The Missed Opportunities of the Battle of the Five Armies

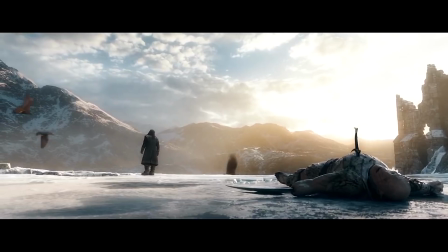And as high as some of these high points are,
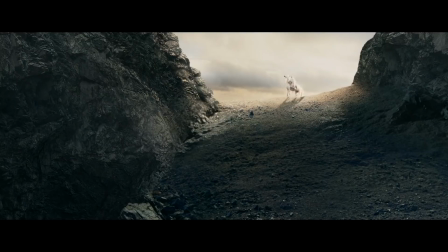this is the biggest missed opportunity, as theme can shine just as brightly during the battle scenes more than any other scene of dialogue,
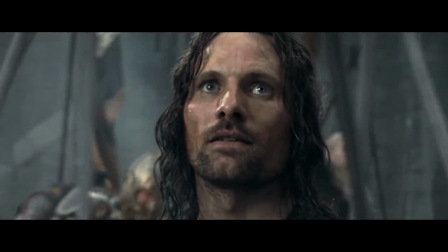which leads to the most important point of all.
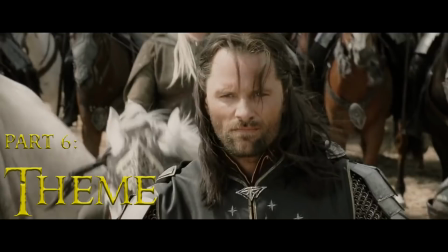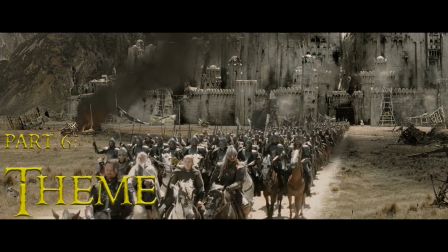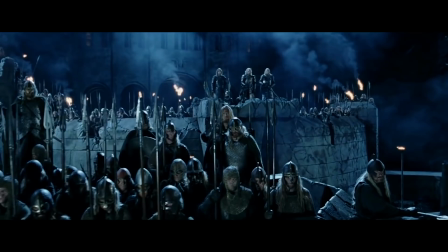As I discussed before, what made the Battle of Helm's Deep truly special was how all these topics we have covered,
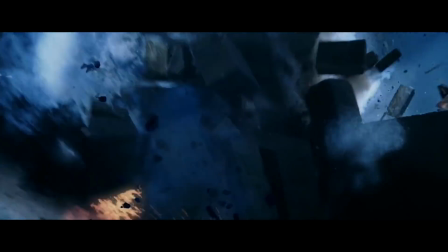from the geography to the action beats to the flow of the battle, were ultimately in service to the themes dictating the story.
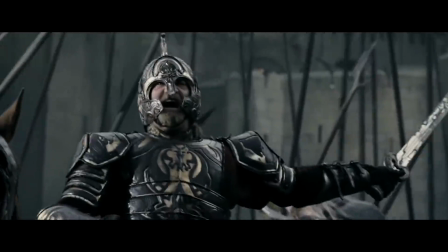It's what turns the battle from being an isolated, awesome set piece to one that complements the story it's in, making it an essential part of the entire trilogy.
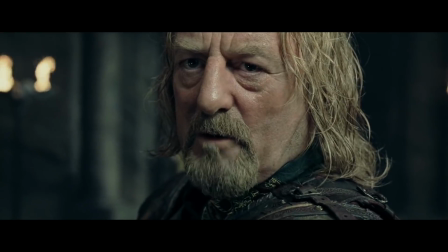Theme and character always come first, in every story you will ever see.
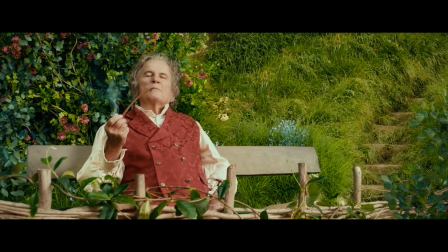So with that in mind, what is the theme of The Hobbit?
If more people
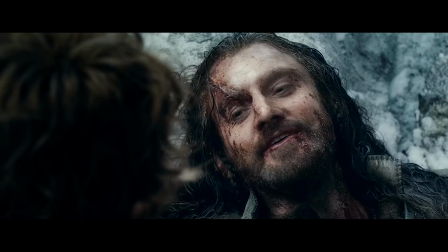valued home above gold, this world would be a merry place.
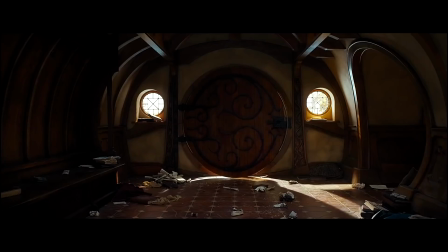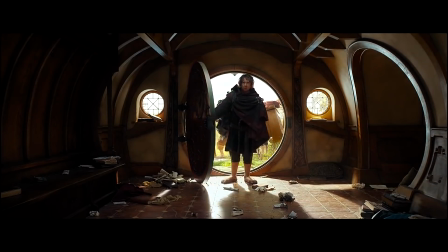Home is what grounds us in Tolkien's Fantasyland, a shared frame of reference that we can all relate to.
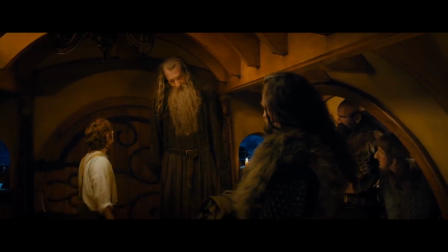It's why we spend the first 40 minutes of this trilogy in Bilbo's Hobbit hole, truly feeling the place and the dwarves who are welcomed inside.
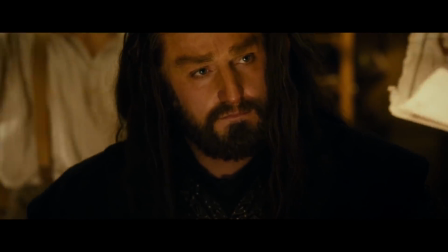Of course, Bilbo's warm and cozy home is contrasted with the large and vast Erebor,
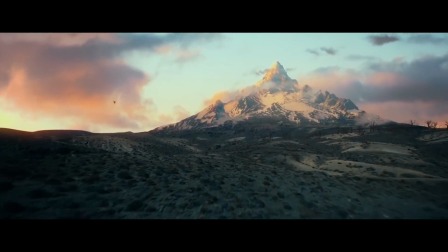which is currently inhabited by the largest and mightiest of beasts in Middle-earth.
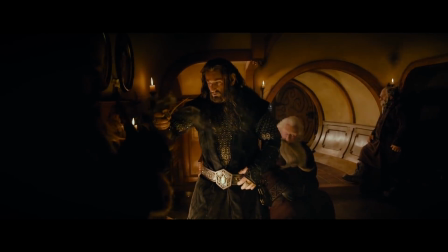This is why the dwarves have invaded Bilbo's precious living space, a quick assembly before embarking on an impossible journey.
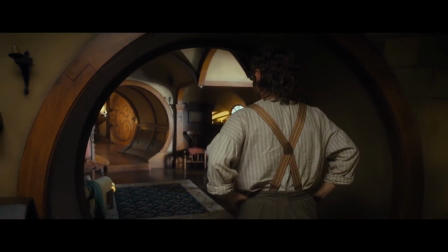And ultimately, it's this understanding of home that pushes Bilbo out the door, setting aside his comfort for those in need.
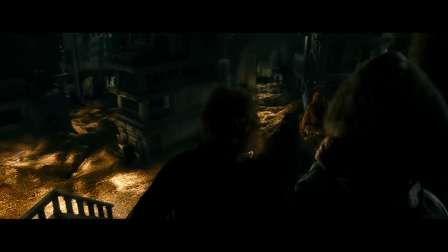The Battle of the Five Armies finds itself in an interesting point on this journey. The impossible has been achieved.
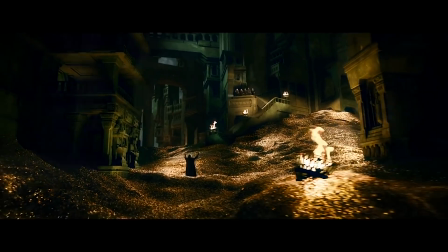The mountain is won, but Thorin does not receive the homecoming he expected. Those of whom the dwarves have hurt during their long road come marching to Erebor's gates,
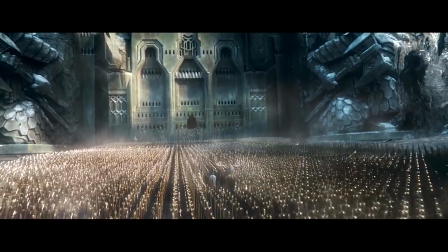demanding compensation for Thorin opening the biggest can of worms imaginable.
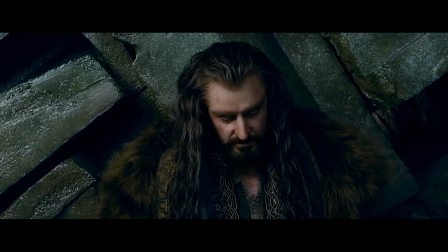Their demands seem reasonable, but the mountain is a corruptible force, with the weight of its power and gold getting to Thorin's head.
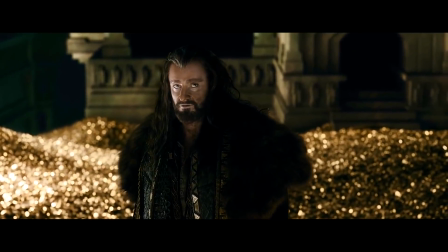I mean, they don't call it the Lonely Mountain for nothing.
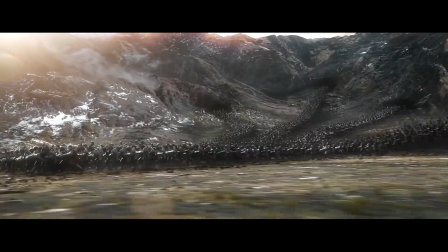This skirmish escalates into all-out war, until an army of Middle-earth's most vile creatures swarm to take the mountain for themselves.
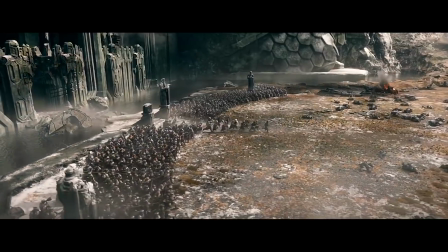The conflicting parties unite against this far greater evil, and when things seem their most dire, Thorin charges to protect those who were at his door asking for help.
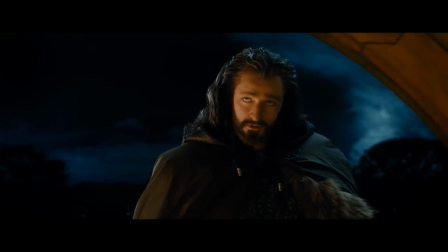It's a narrative circle, a complete mirror of Bilbo's dilemma at the beginning, just on a much larger scale.
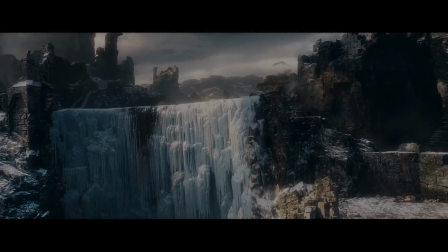The story wouldn't be structured this way if this didn't matter. It matters.
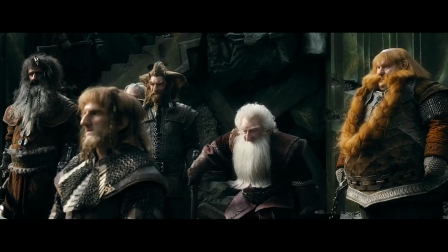It's the only thing that matters, and every moment of every action beat should push towards this inevitable conclusion.
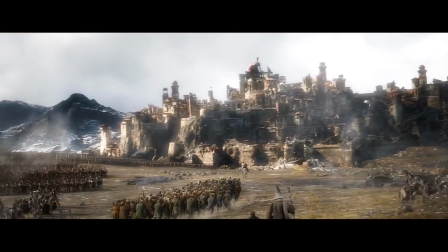How can our characters come together when they're on completely different battlefields?
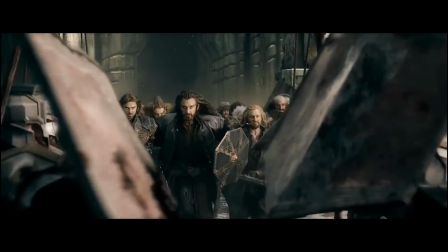In an action sense, we never see the separate parties reaching out to one another. Bard never reacts to Thorn's charge, nor do the dwarves react to the women and elderly joining the fight.
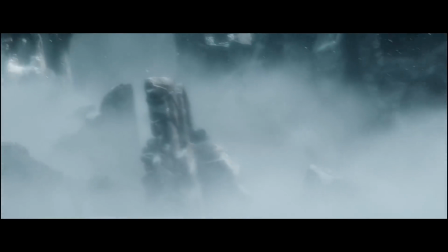Even when we do focus in on our characters, like the skirmish on Ravenhill, you can feel the theme slip away as a Thorn and Azog rivalry takes over.
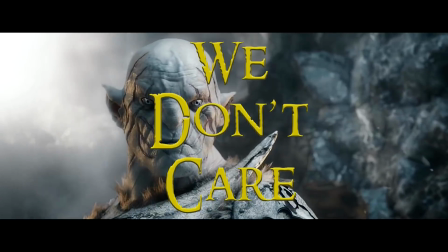And, once again, a great battle is driven by theme.
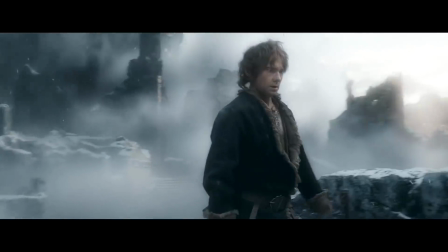It's molded by it. It twists and turns until they're inseparable.
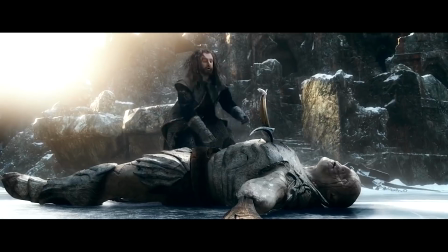And with that comes the most important question. The question I've been building up to this entire video.
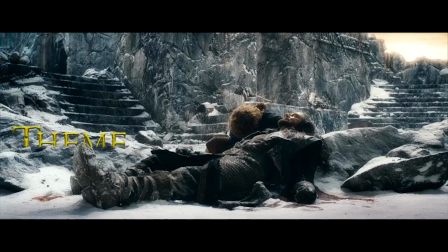How do you communicate this theme through action?
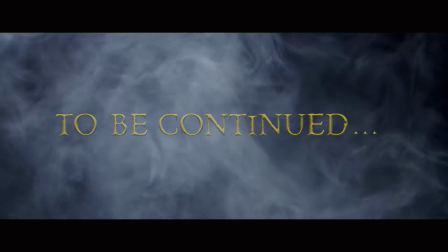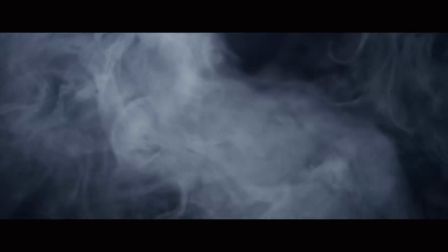I want to say thanks for watching. You know, it took a long time to make this video, and I'm so happy to share it with you all.